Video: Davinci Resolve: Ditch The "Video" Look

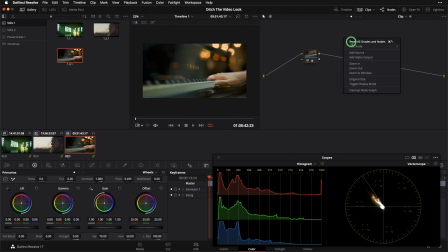But let's grab a still here and see if we can't get as good or better of a result without ever reaching for our saturation knob at all. I'm going to try, in this case, rather than just creating pure saturation, I'm going to try to increase my separation,
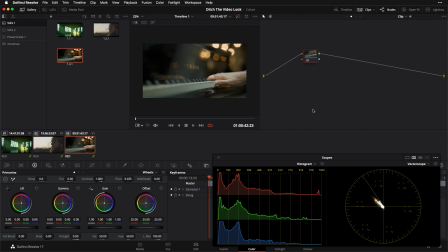and in doing so, create more of a sense of colorfulness in this frame. So we're going to do that with a technique you guys have seen me use before, which is split toning. Once again, I'm going to go to the custom curves, ungang my channels, start with my blue channel.
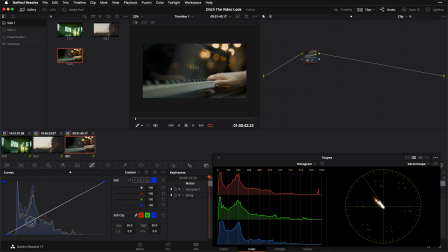I'm going to option click along the graph here so that I can get a control point that stays pinned to the line. Then I'm going to make a little rainbow here in the bottom. Now I'm going to go to my green, option click, make a similar rainbow that's just not quite as strong as that blue. Now we'll go to our red, option click, make that rainbow here.
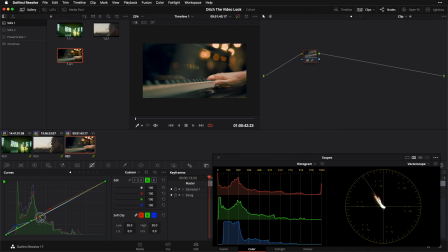And then go back to my green, option click, and make another rainbow underneath it that doesn't extend quite as far, like so. And then I'm immediately going to back everything off so that it's not quite as aggressive. I'm going to take my red to about 75, take my green to about 80, and I'll take my blue to about 90, like so.
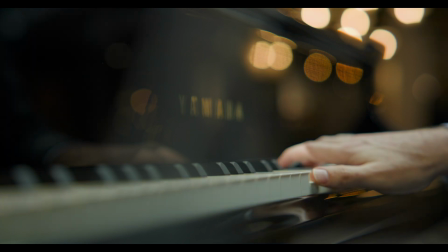And if I go full screen now and turn this off and then on, it's much more subtle, but you can absolutely see how we have created more colorfulness with this frame without ever reaching for our saturation knob, and it's a much more organic,
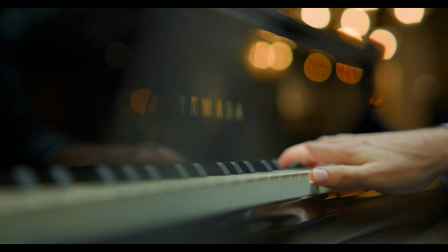much less video aesthetic than if we refer back to our original grade here where we just cranked up our saturation knob. So here's the second version, And here is the first version of that same image.
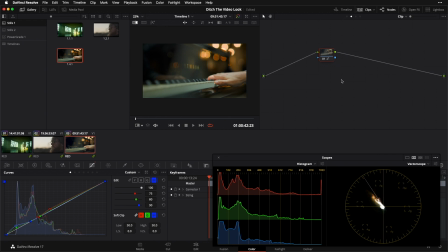So that's a couple of concepts for you guys to think about when you're grading. If you are concerned about falling into more of a video type of aesthetic in your grades, these are things that you can be mindful of and that you now have some solutions in your back pocket for to rethink and tackle in a different way when you see them pop up.
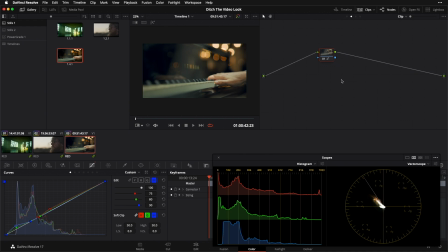You can say, hey, am I thinking too much of my contrast simply in terms of high, medium, or low? Do I need to pay more attention to the nuances of the journey from wherever I set my black to wherever I'm setting my white point? Or, hey,
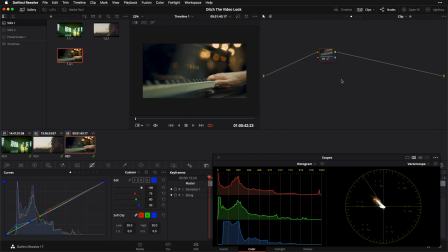am I thinking too much about just saturation and not paying enough attention to how I might separate out the colors that are already present in my frame? Both of those are great questions to ask that are almost always going to lead to more polished, more organic, and more filmic results in your grades. Now that we've explored both the cinematic and the video look, you should be starting to cultivate a sort of creative roadmap for these different types of imagery. The better your map, the more skillfully and intuitively you can travel across it. And as you continue to explore this world, you're going to find that there's a lot more to it than a simple film versus video dichotomy, and that the areas between and beyond are where the real treasure lies. Happy hunting.